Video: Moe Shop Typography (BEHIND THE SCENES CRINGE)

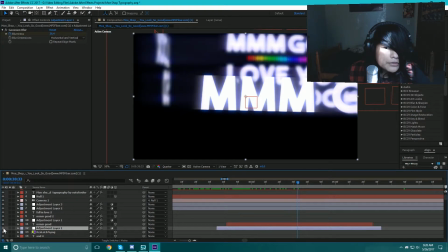(8:22)
So yeah, it does not look good at all. It looks really terrible. So I added that blur just to add a little bit of depth. I can't speak right now. A little bit of depth right there. And then this right here is the, you know, good.
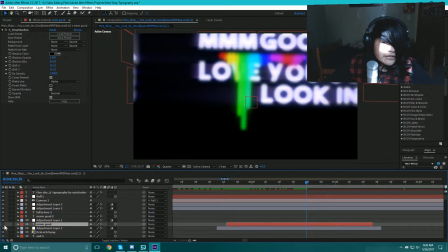(8:36)
Without it, you know, it looks like that. So yeah, that's that right here.
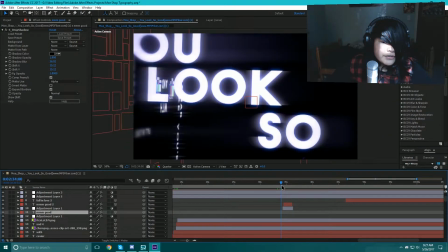(8:42)
And then it appears later in the video too, right here too. See, same thing, you know.
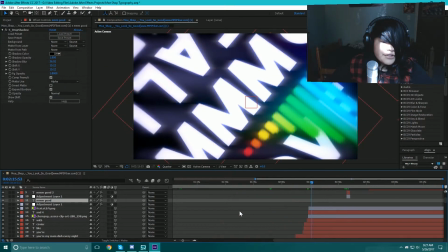(8:50)
So yeah, the champagne and ice are gone off my hard drive, nowhere to be found.
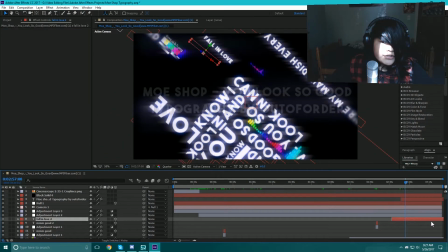(8:56)
And there's another audio. No, wait, where's the second audio spectrum? I can't find it. It should be a black solid. Right here. This is the second audio spectrum.
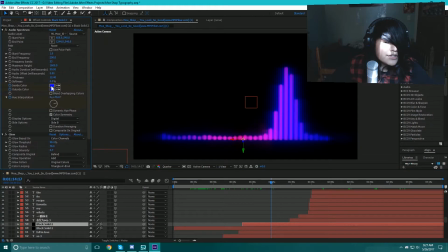(9:09)
This one right here is kind of the same. It's just the color blue, but with a, you know, a little rainbow effect. And I also added glow, not S glow, just regular glow. I do have sapphire glow installed, but I like just regular glow.
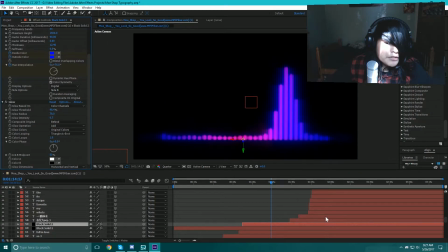(9:25)
So yeah, we got a glow here just to, you know, tiny little bit of like a spice, you know, just to make it look slightly more appealing. And right here is really interesting.
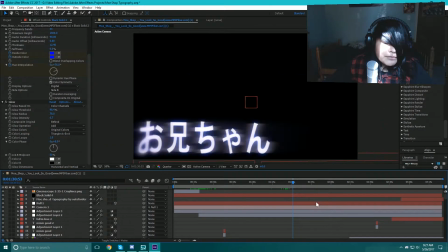(9:36)
So we'll get to the camera movement later, because the camera movement is just completely, you know, it's insane.
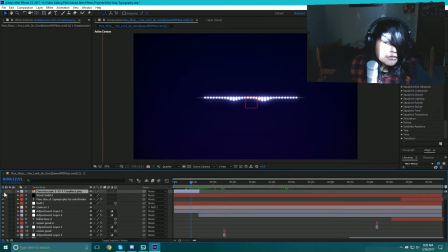(9:42)
And then right here, this right here is the little what's it called, widescreen border, just to make it more cinematic, you know.
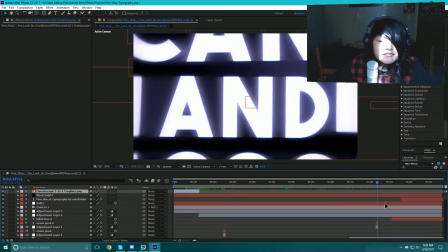(9:50)
And so that's I pretty much explained all of the stuff except for one thing, And that is how did I do that camera movement.
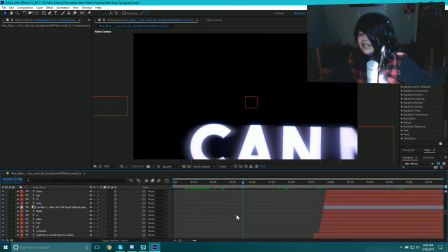(9:59)
How did I go from word to word, you may ask? Well, that part took the longest, okay? It took a long time. I'm gonna show you how I did it. So, you know it is the camera.
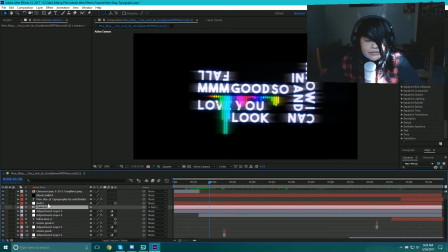(10:11)
You know that's what it's called. It's called the camera. So, if we disable the camera, we're just stuck with this, you know?
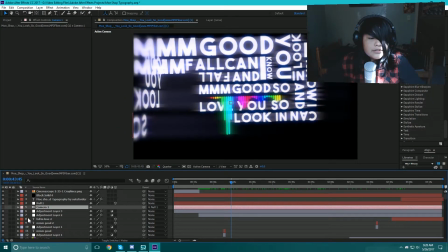(10:17)
Doesn't look too good. So, yeah. But with the camera, it looks amazing. So, you're probably wondering, how did I control the camera? Because we don't have any keyframes for the camera.
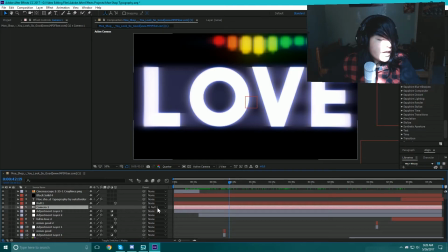(10:26)
Well, you see right here, the camera is parented to a null object. Now, this null object is like a camera controller. Think of the null object as like a path for it. So the camera is connected to this object.
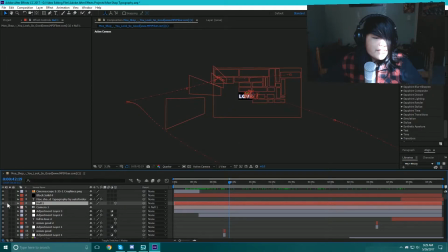(10:42)
Now, if we zoom out, we can see that this null object has an entire long path right here.
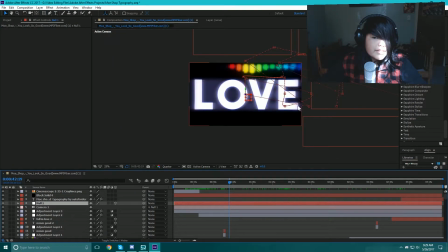(10:50)
You guys can see that. This null object has a really, really strange looking path, you know.
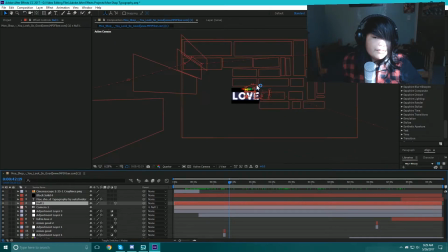(10:57)
It's really, you know, confusing.
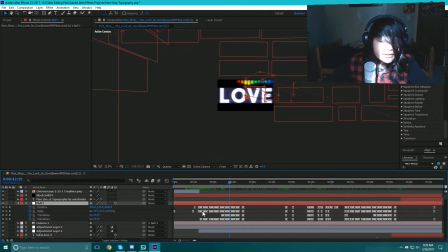(11:03)
So, you're probably asking, well, what do you do with this null object? Now, you see all these keyframes right here. These all keyframes are all set to individual points throughout the map. So, it's kind of like, it's hard to explain,
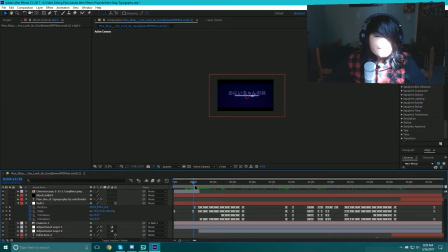(11:19)
but basically I created a keyframe for each individual coordinate of the video. So the composition right here, this is the composition, this entire area. I created like a coordinate plane for the what's it called, the keyframes.
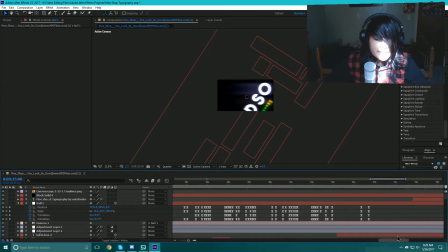(11:36)
So it looks confusing, and it kind of is confusing, but once you get the hang of it, you know, it's easy to understand once you get a hang of it. But yeah, so I had to create these each individual. This part right here probably took a couple days, maybe like 20 hours in total, but I think it came out great.
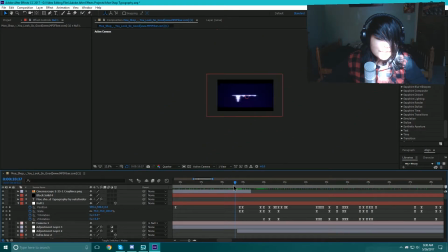(11:54)
So let me show you what it is. So it's basically kind of like a command.
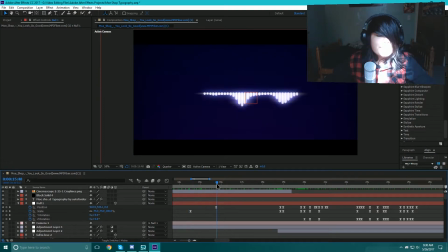(11:59)
Think of it like as like a stop sign. No, not a stop sign. Think of it like a traffic light. This keyframe tells the camera what to do. This keyframe tells the camera when to stop and when to go and where to go. So it's basically kind of like, it's like a conductor. I don't even know. Think of it like as a teacher.
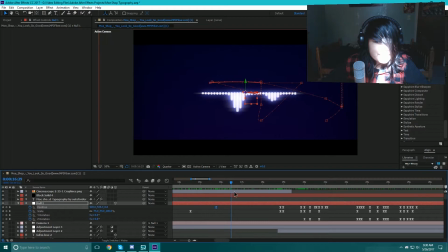(12:18)
It tells the person what to do. It bosses them around basically. So if we follow this right here, you can see that the null object has its own path right here.